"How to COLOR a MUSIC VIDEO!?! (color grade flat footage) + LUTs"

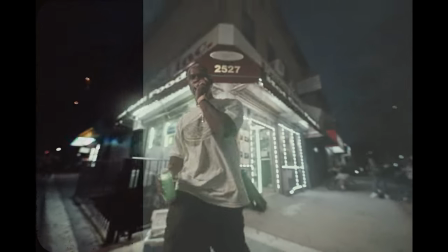0:00 Today I'm going to show you how to transform your flat footage into a perfectly color graded clip with some stylistic choices.
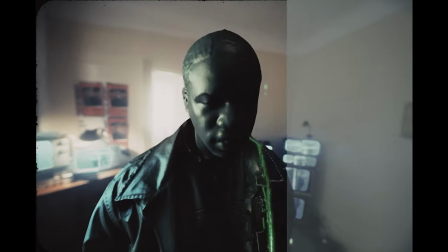0:05 I see so many people struggle with color grading and just colors in general on their edits. So I'm going to show you what to look for when color grading, how to know when you're done, and then how to add those stylistic choices to make your video a little bit more unique.
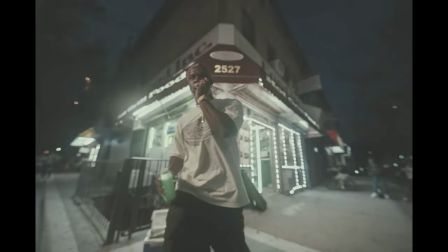0:15 If that sounds interesting to you, drop a like on the video and let's get into it. You see in our starting clip, it's very desaturated and everything looks flat, basically meaning the blacks are almost like a gray.
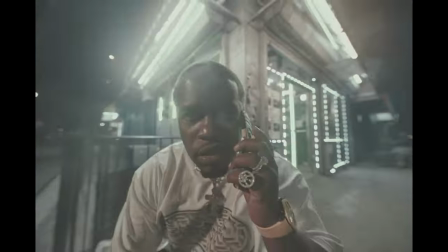0:22 The highlights are kind of just not really super like bright.
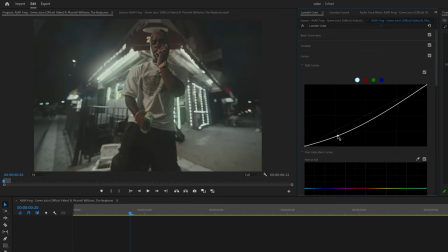0:25 It looks very dull and boring and a great way to reintroduce those colors and also the blacks and whites is to go to the curves and kind of make this S curve.
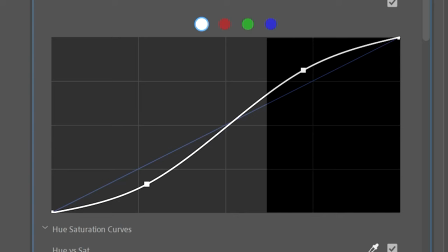0:32 So on the left-hand side of the curves editor is the shadows, and then on the right-hand side is the highlights, and then everything in between is the mid-tones.
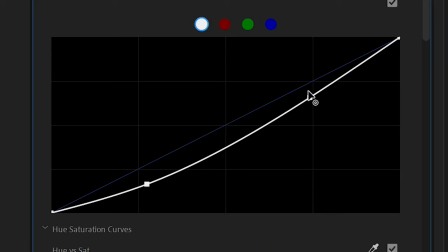0:38 So by dragging down the left-hand side, you're making the shadows darker, and by dragging up the right-hand side, you're reintroducing the brightness to those highlights. Basically, in the simplest terms, you're adding contrast back in your footage. So our footage is already starting to look a lot better.
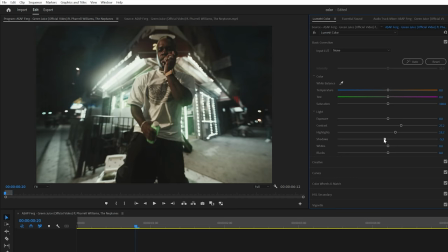0:49 Let's introduce some more contrast, bring up the highlights, bring down the shadows, bring up the whites, and down the blacks. Basically, again, adding contrast back into our footage. I'm going to bring up the saturation a little bit and then play with the temperature and tint to get the look that I want. And you can see how quickly you can transform your flat footage into actual proper color grade footage if you know the techniques and you know what you're actually doing and you know where you want to stop at. So now that you have a basic understanding of how to transform your flat footage, I'm going to show you some of my favorite ways and techniques to color grade footage to get that stylized look. But a great way to get creative with color grading is actually using some LUTs. Basically just preset color grading for you to give you a really good base starting point. Friend Tiny Tapes was actually nice enough to send over his ultimate LUT pack and I've been using a decent amount. It's really nice to have like almost 300 LUTs to choose from.
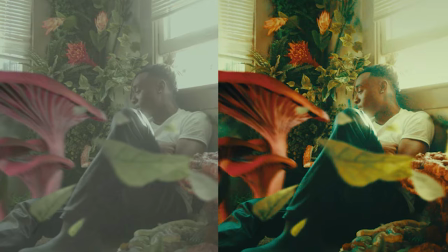1:29 That way you don't have to like really struggle to get creative and you can get a good starting point and then tweak it to your liking. I'll have those linked down in the description. So if you don't already have LUTs or you want some really high quality ones, I'd highly recommend them because I've been loving using them. Also, if you use code Brian at checkout, you'll get $5 off that order.
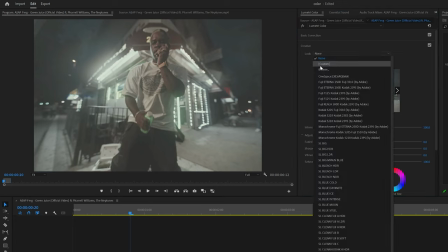1:42 To use one of these LUTs in the creative tab under Lumetri Color, if you click browse, you can then navigate to any LUTs that you have.
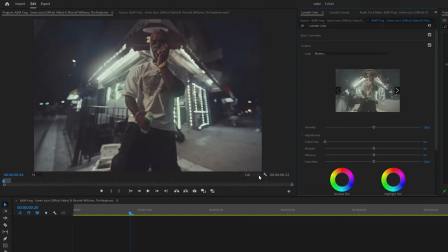1:48 Again, just using the Ultimate LUT bundle from Tiny Tapes, linked in the description. I went ahead and used LUT 36, which I actually think looks pretty good. I don't think I would have come up with this color grade and like color scheme myself but i do like the way it looks and then like always with presets
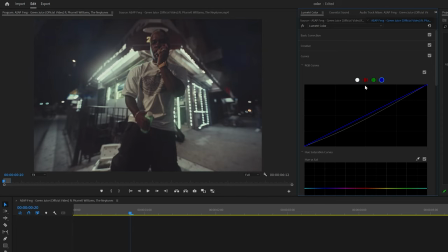2:00 or anything i don't like keeping it exactly default so i went back into the curves added some contrast and then i played around
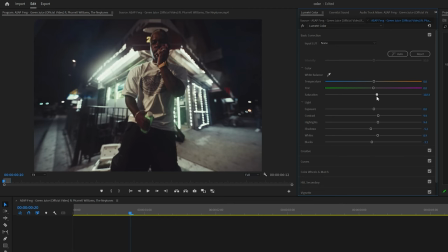2:05 with the basic correction to get a more stylized look that i wanted you can see here i'm clicking through a few different luts from the pack
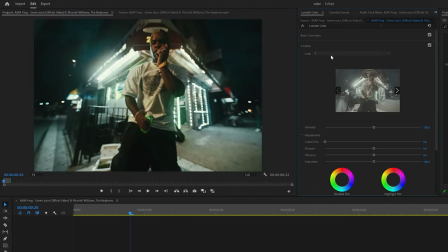2:11 just to see if there's a better option something that i like more but for this one i honestly like the first one we added the lut 36
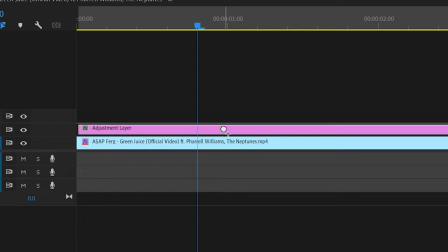2:16 i like the stylized kind of film look so for my essentials bundle i'm dragging in my film look adjustment layer preset it's basically gaussian blur, some noise, and some color correction.
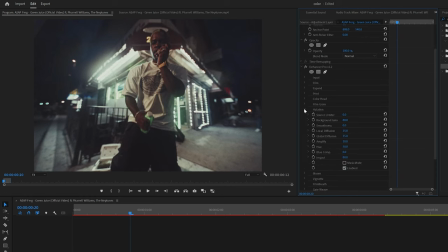2:24 And then I'm also showing you an alternative, a plugin that I use called Dehancer. Basically helps you get the film look as well. I like using them both. Honestly, I use my essentials bundle with all the film stuff and Dehancer a decent amount. It really just depends on your footage and what you're really trying to get in your actual edit.
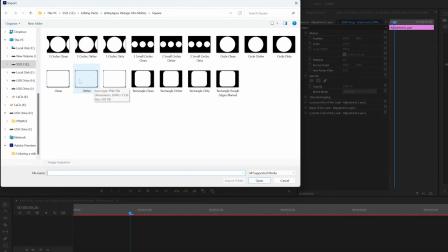2:36 And then tapes also sent over as vintage film mats overlays,
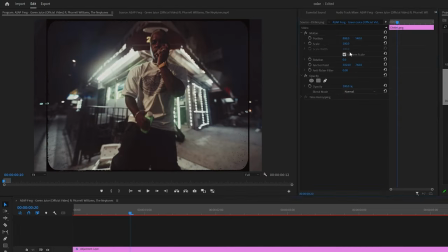2:38 which kind of just give you like the stylized look of like kind of like a dirty film camera and then unchecking uniform scale and playing with the width so it fits our footage properly.
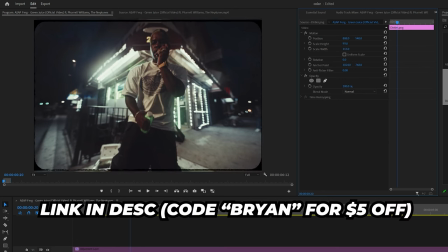2:45 I'll have those linked in the description as well if you're interested in that film look.
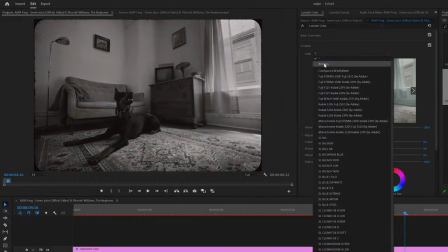2:49 So moving on to the second clip, I was having a hard time finding a lot that I actually really liked on the project, but I did go ahead and end up with 167.
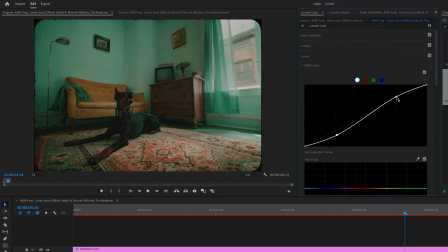2:55 I think it looks really clean. I really like having all these different options that we can quickly cycle through different looks and like kind of understand what looks best on your footage. Again, tweaking it a little bit, doing this S curve and then kind of like washing out the blacks here. If you drag up this last point on the bottom left, it'll make the blacks look a little bit more grayed out, which is kind of like reminiscent of that film look as well.
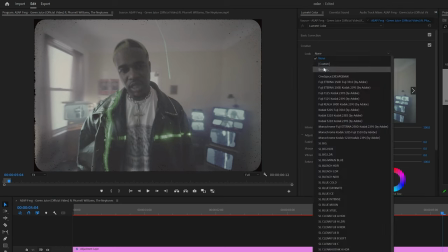3:12 And then lastly, let's do this like matrix kind of styled scene. I want to have something like really contrast heavy. So I'm just going to look for something that's like kind of grungy.
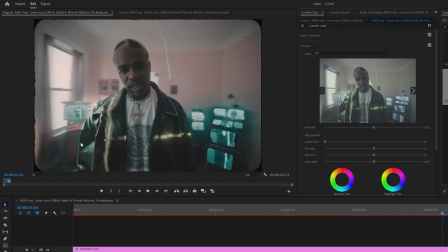3:19 First one I added on is like this teal and blue light, which is cool, but not really what I'm looking for in this exact color grade.
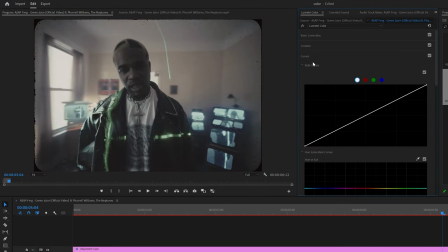3:24 But this one right here, 258 is almost exactly what I'm looking for. It's still just lacking a little bit of that contrast. So I'm going in, adding that contrast in, in the S curve now.
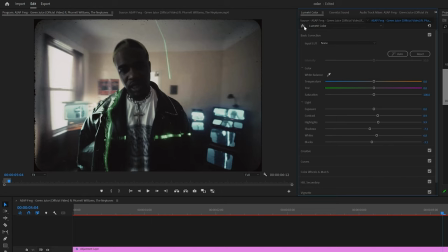3:32 And now it's like that dark rungy kind of look. Also ended up playing with a basic correction again, just to make it a little bit more contrast heavy.
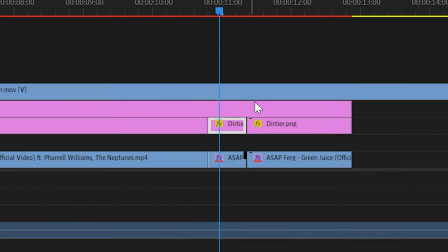3:38 And then lastly, I brought in this wiggle 16 millimeter border from that vintage map pack and then remove the other border from the dog clip and then unchecked uniform scale and scaled it properly to our footage.
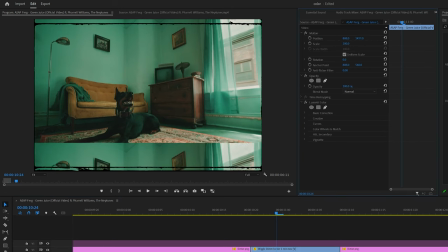3:46 And then lastly, just duplicated that dog clip and lined up the top of the frame with that bottom of that film border and then duplicated one more time and then lined up the bottom part of the frame with the top of the film border. That way it just helps sell the effect a little bit more. Hopefully this video helped you understand color grading more and know when to actually be done and like kind of know what it's supposed to look like when it's done.